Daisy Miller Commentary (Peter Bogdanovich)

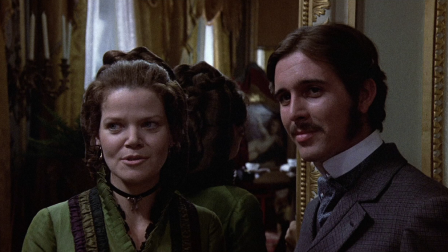This business about, have you seen Olga, that was added dialogue to give us the information that Winterbourne had an affair with a foreign woman, which was written actually as a paragraph in James. We had to dialogue it out.
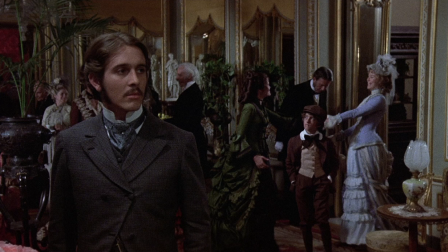That was a complicated shot to move around and see Daisy enter in the mirror. and everything sharp as you see which is again very difficult and I don't know how Alberto Spagnoli the cameraman did it I said everything
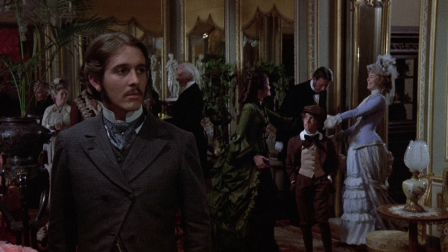sharp everything sharp si si everything sharp and then when I asked him how he did it he said I don't know now that shot that began in a close-up
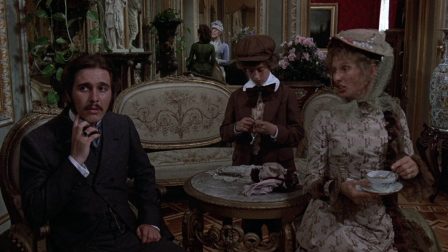of Daisy this goes on for about 30 pages it's just endless and there were all these mirrors this was a real room within a lot of mirrors it's not a set we redressed it a little bit but it's basically is a real house
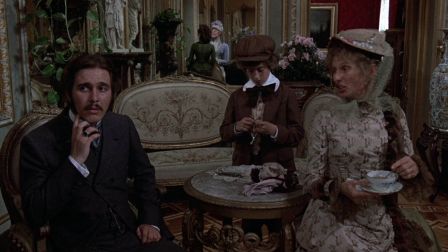in uh in rome and uh very this probably one of the most probably the most complicated shot in the picture which begins in the close-up of daisy and i think ends in a close-up of Eileen Brennan,
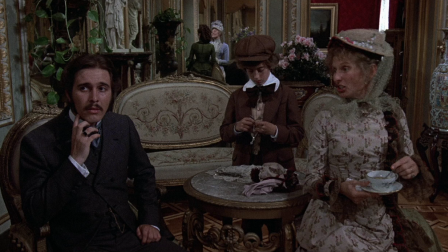and it goes on for pages and pages. We did it 35 times, I think in two days before we got it right. Very, very difficult, because you have five actors and numerous mirrors.
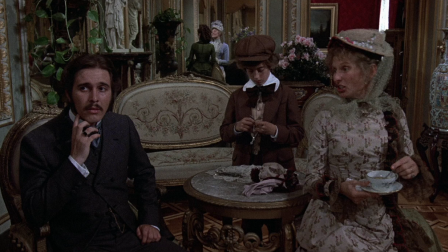You see, we always wanted to see Daisy in the mirror. If we couldn't see her in front of the camera, we wanted to see her in the mirror, and we wanted her sharp, so it had to be shot with a wide-angle lens in order to help us with the sharpness,
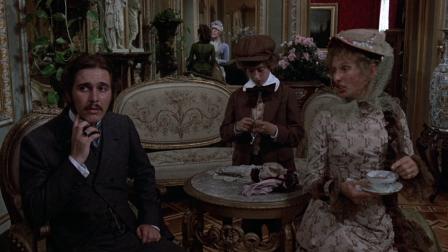and there was an enormous amount of light that had to be added. And it was very warm. As you can see, Cloris keeps dabbing her face because it was really hot. The women could hardly breathe because they had to wear these corsets,
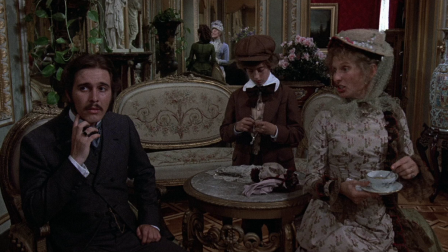which is the way women dressed in those days, with these corsets that actually displaced the heart. So with five actors and mirrors on every wall, and I don't know how many camera moves.
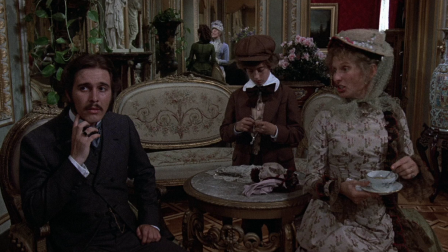This was quite an ambitious shot. But I felt somehow that this wasn't the kind of thing I wanted to do with cutting. I liked to just watch it, let you make up your own mind, let the audience make up their own mind, what they think. Verna Fields, the editor of the picture,
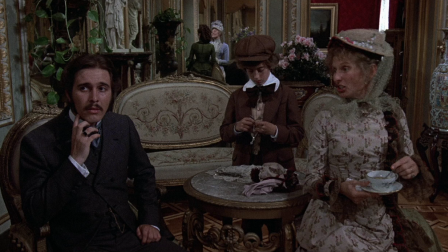who worked with me on What's Up Doc and Paper Moon, And actually, I had a running joke with her, which was because she'd had an operation, a cancer operation. It was pretty sick, but she was recovering. And I wanted to do the picture.
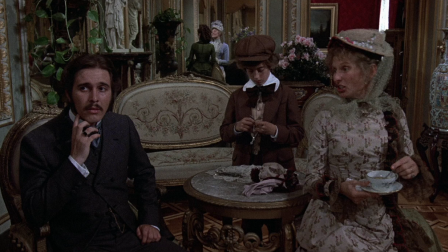So I said, listen, I want this to be easy for you. So you're not going to have to cut very much. And she kept saying, well, I don't have anything to do in this picture. It's just all these long takes. And I said, well, I don't want to exert you too much.
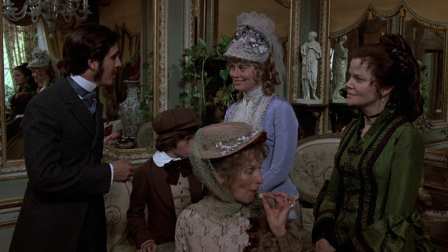You had an operation. That was a running joke between us. and there really wasn't much to cut, which isn't exactly true.
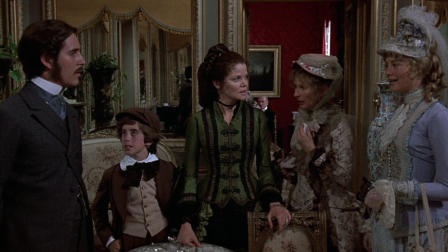Now here's where you see all of them, and it hasn't cut yet from the close-up. It was very hard for the actors, of course, to do this. They enjoyed it because, of course, it's like when the curtain goes up. Good actors like this because when the curtain goes up on a play, you know, there's no cutting.
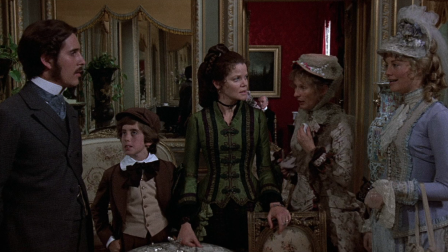That's it.
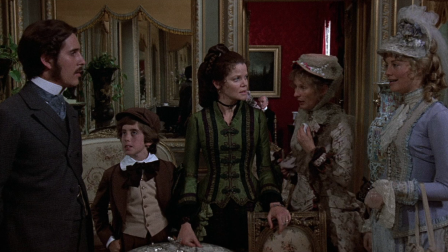But I think it was pretty frustrating, too, because in james mcmurtry he'd never even acted before so it wasn't easy and very difficult for the camera operator to sustain all this and you see all these small camera moves had to be very precise and there was some overlapping dialogue all this was carefully
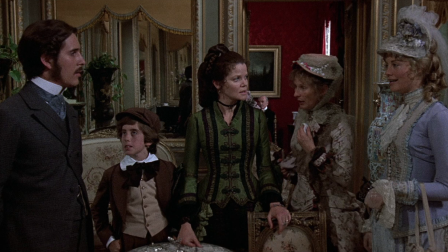rehearsed we did it over and over get it right and uh goodness i never heard such a fudge i remember as it would come down closer to the end of it everybody of course got more and more nervous hoping that they didn't screw it up because if they did we'd have to go back to the beginning again but then nobody complained uh and
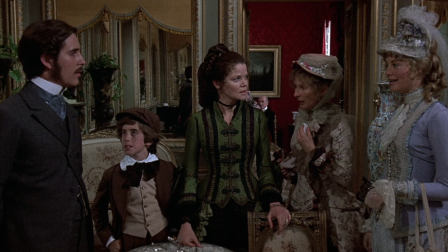here's how it ends i think in a close-up of eileen and that
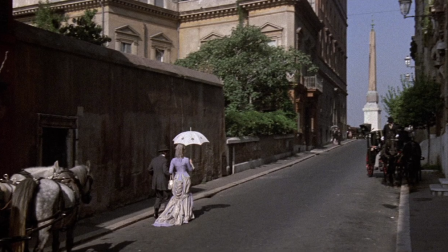was it i think was about 20 pages we had to get special permission of course to shoot this shot in rome to clear the street for just a few seconds a few not really more than a few minutes really where we there were no cars and because that was the piazza del
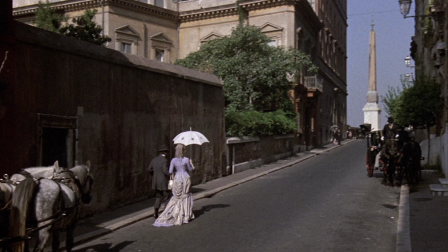popolo up at the top of the hill it's a very populated street now this is the pincio what's known as the pincio it overlooks rome which you see at the
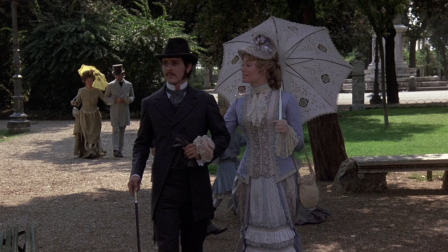end of the shot again this is a long take they walk through this is a beautiful park overlooking Rome and a famous place for strolling and
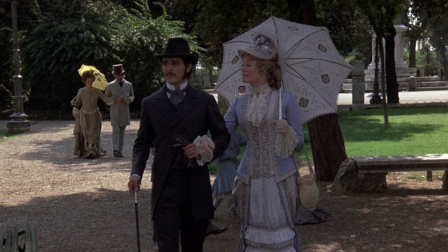she's not supposed to be strolling by herself you see this is all of course before the emancipation of women it's all before women could vote it's all before any of that so there were much stricter rules in a funny way in Europe than there were in America,
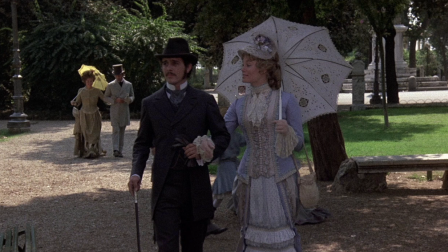even though America was more Puritan. But being a young country, it was more free in a certain way. Complicated the dynamics of the two places,
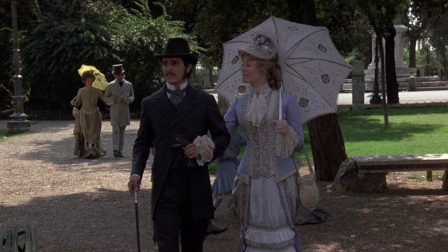Europe being old-fashioned and America being sort of new-fashioned and yet also Puritan. We had quite a few extras for this scene. There's not much dancing. dancing, she goes right on talking, and there's the fountain,
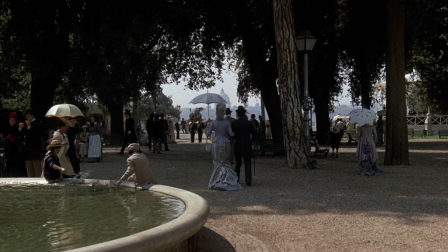it's all real, it's all one shot and there at the end you see Rome in the distance. Now this Punch and Judy,
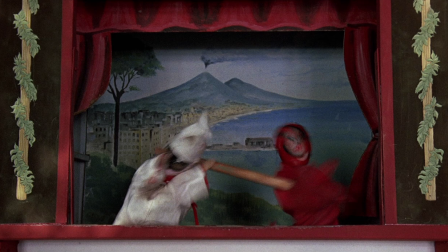which Sybil and I actually saw in Rome on the Pincio, we asked them to do it in the picture, this is typical of Italian humor, and the fact that death
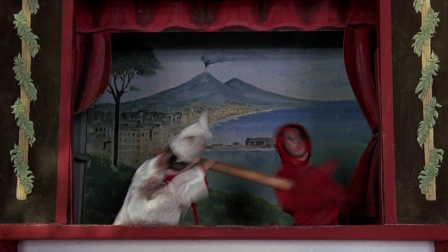appears and ends the thing of course is a bit of a prophetic forecasting of the story a lot of trouble with this shot does barry had a twitch in his eye and he couldn't keep it still this
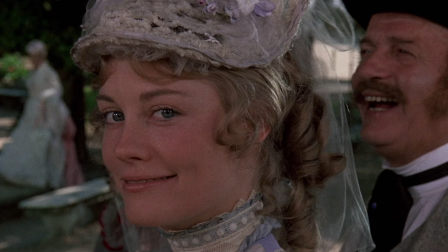is a wonderful she looks right in the lens right there and he's not looking that he's looking next It's a trick that I learned from Hitchcock. If you want to get a very direct moment, you can have an actor look right in the lens as though it's the other character's point of view.
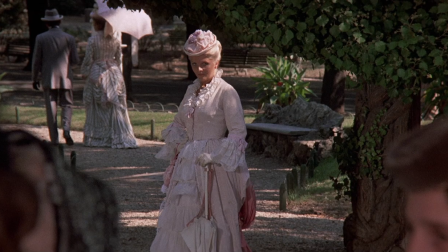This is a moment where there's a loose woman you see by herself, and that's what they think Daisy is. And now here comes death.
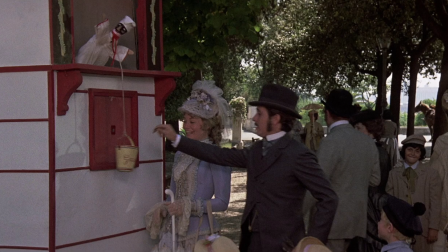Civil watched this, and she thought it was very funny. She was really laughing. They did it for her off camera. And she was delighted by this and was laughing like that. And the guy who did this was wonderful.
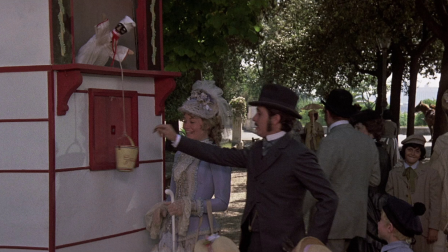Gives you a great sense of the humor of the time. He didn't want to give her that much money. Give him that much money. Sybil and I worked together just about the same way we did on picture shows.
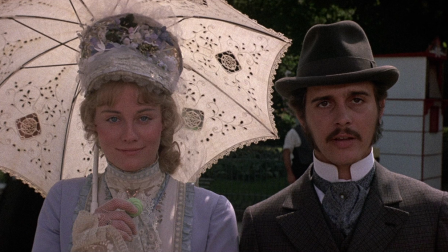I'd help her with it. Of course, I just helped her to be herself, because she was very much the character. She understood it.